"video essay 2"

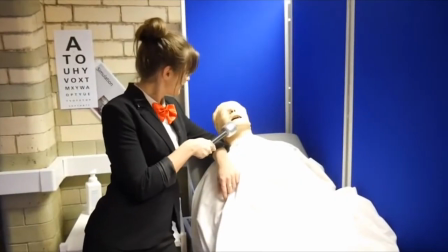We achieved this mainly by mise-en-scene and also by the performance of the presenter, helper, and the contestants.
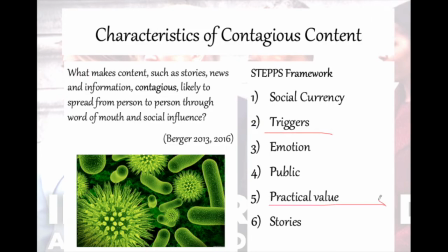The second video achieved 3 out of 6 contagious characteristics, triggers, practical value, and stories.
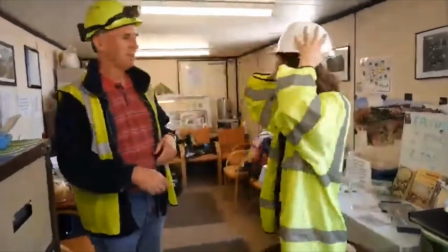Firstly, the presenter of the vlog was a young student at University of Liverpool
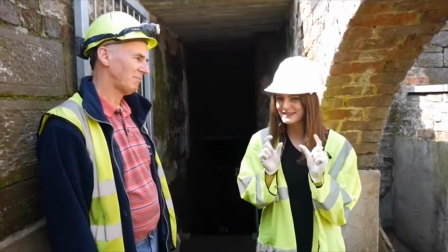and it was about her first day as a rookie volunteer at Friend of Williamson's Tunnel,
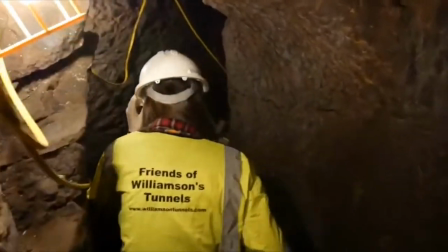and this is likely to relate to the main audiences and enable them to know about as well as join in this organization.
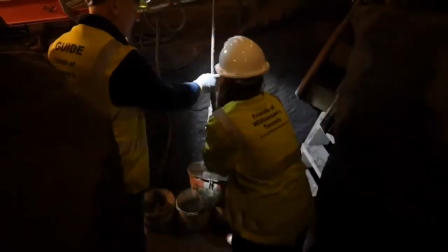Secondly, this video also has practical value in recruiting and in raising public's awareness of protecting the local heritages.
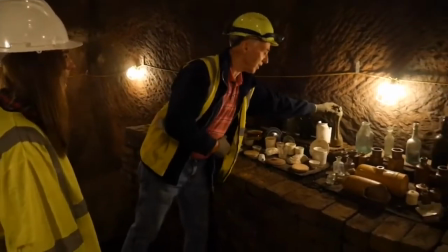In this particular published video, the seasoned volunteer Ted was interviewed,
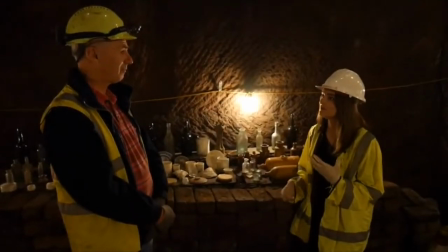and he mentioned that becoming a volunteer at Friend of Williamson's Tunnel was a great way to explore the local
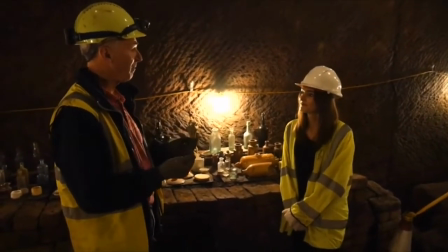history and it is important for the next generation to engage in protecting their heritages.
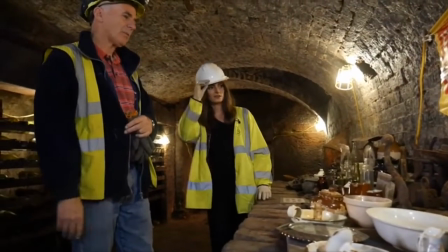The video quite clearly demonstrated what can the volunteers actually do as it introduced three different routines
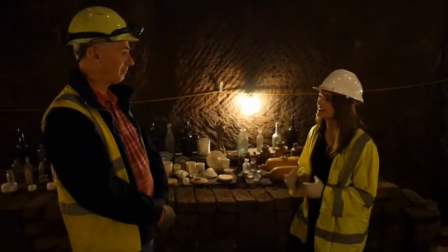and emphasized what can they get through the volunteer work by the interview.
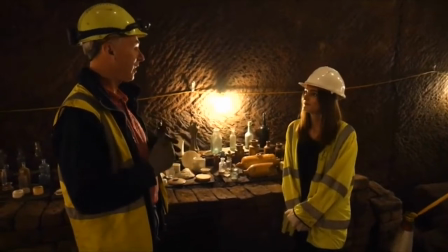These measures can be effective in attracting young volunteers and attract public's attention on the project in any forms.
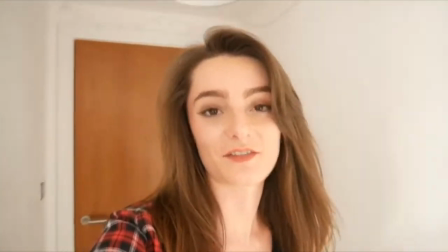Finally, our video is a one-day vlog about the volunteer's first day at the friend of Williamson's Tunnel
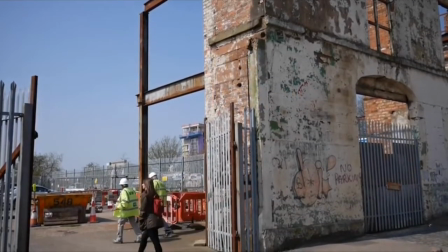and it has both clear storyline and timeline of how the presenter got to the friend of Williamson's Tunnel,
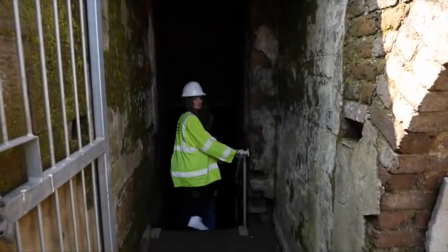met the seasoned volunteer and began her tour as well as participate in the volunteer work.
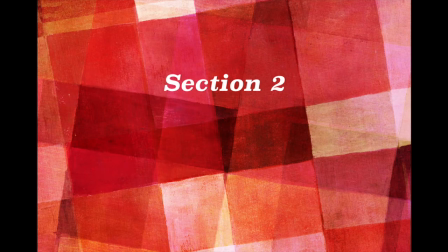Our first video was a combination of promotional culture and educational video.
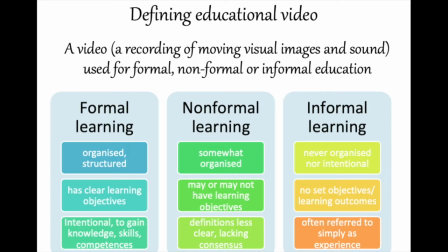According to Organization for Economic and Cooperation Development Recognition of Non-Formal and Informal Learning,
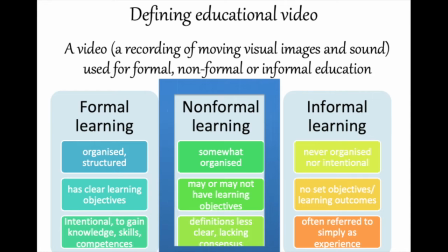it is a non-formal pedagogical video as a learning objective, specifically the washing method, was taught through the competition rather than well-structured and intentional taught.
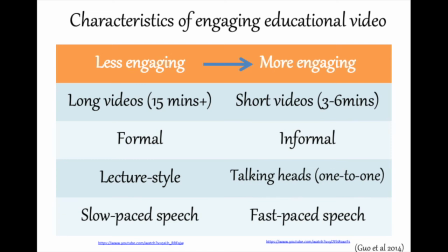Meanwhile, according to Guo et al., this particular video belongs to an engaging educational video as it is approximately three minutes long and adopted informal style as a game show. The format of the presenter and the contestants speak were mainly a dialogue and they spoke in fast-paced.
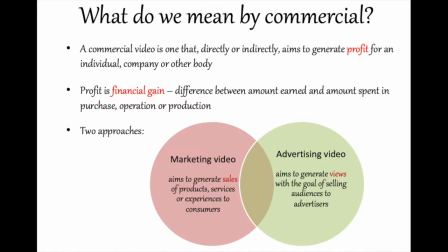These factors may also make the video more engaging. Our first video task is promoting the clinical skills learning zoo and our aim can be somehow defined as turning the target audiences into the users of the learning zoo. From this perspective, it is also a commercial video, specifically an advertising video.
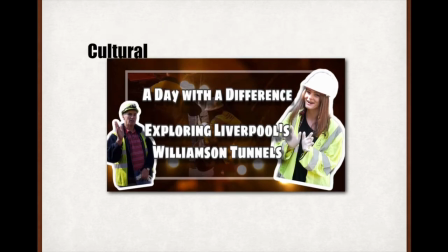Our second video is a combination of culture and social video.
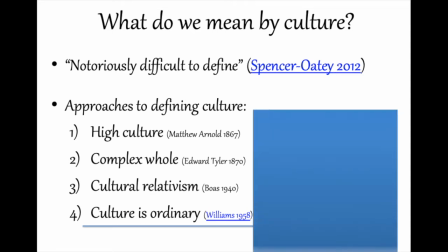Firstly, in this video we adopted the culture is ordinary approach set up by Williamson in 1958.
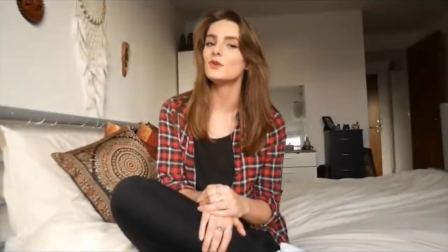Our video took the perspectives of a fresh young volunteer to explore the front of Williamson's tunnel.
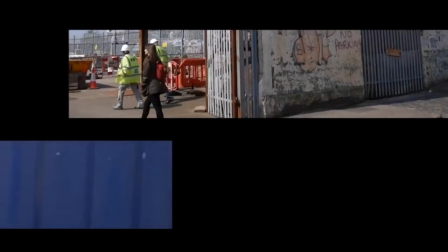In fact, not only the heritage belongs to an important part of Liverpool's culture,
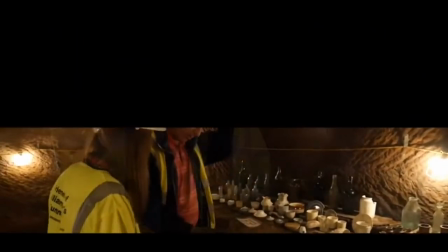but the organization itself and the volunteers have developed their own culture as well.
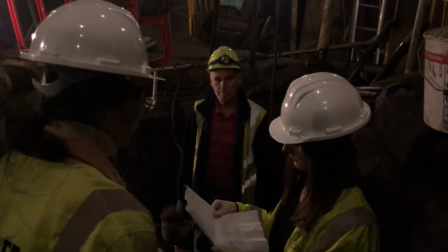The majority of the current volunteers are not that young, but they insisted on exploring the tunnels for many years without gaining any profits.
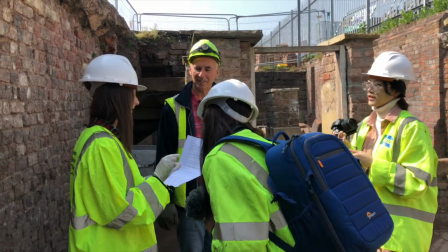The culture of this organization can be concluded as a guardian and a wall of civilization and a sense of
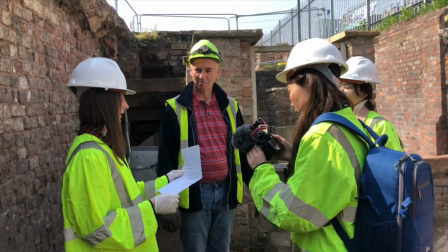responsibility for guiding the next generation to protect their heritage. than not only guarding and exploring the culture,
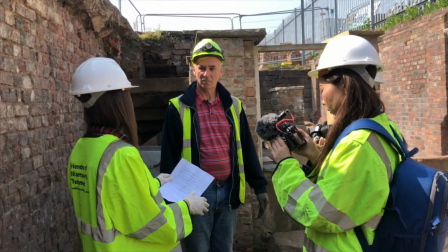but also creating culture with their own behavior for many years.
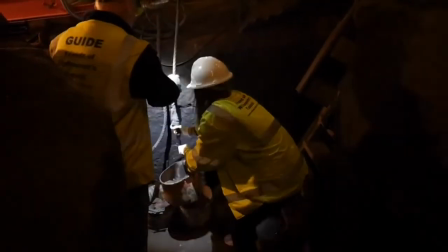We demonstrate this kind of culture through the presenter's journey to be one of them and through the interview.
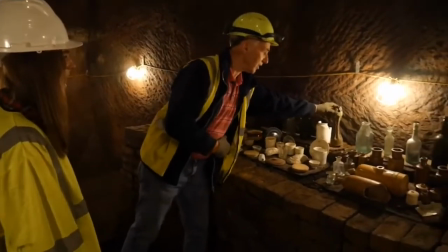Secondly, protecting and exploring the local heritage is also a social issue, more than only recruiting young volunteers.
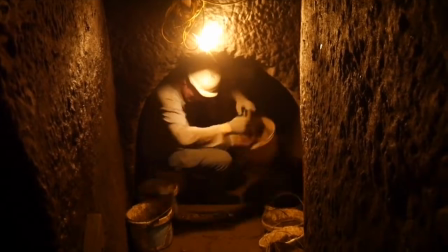An additional aim of our video is to raise the public attention on the project and further
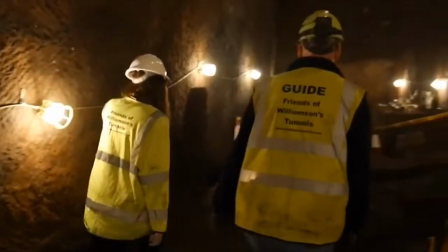advocating for raising their awareness and protecting this heritage.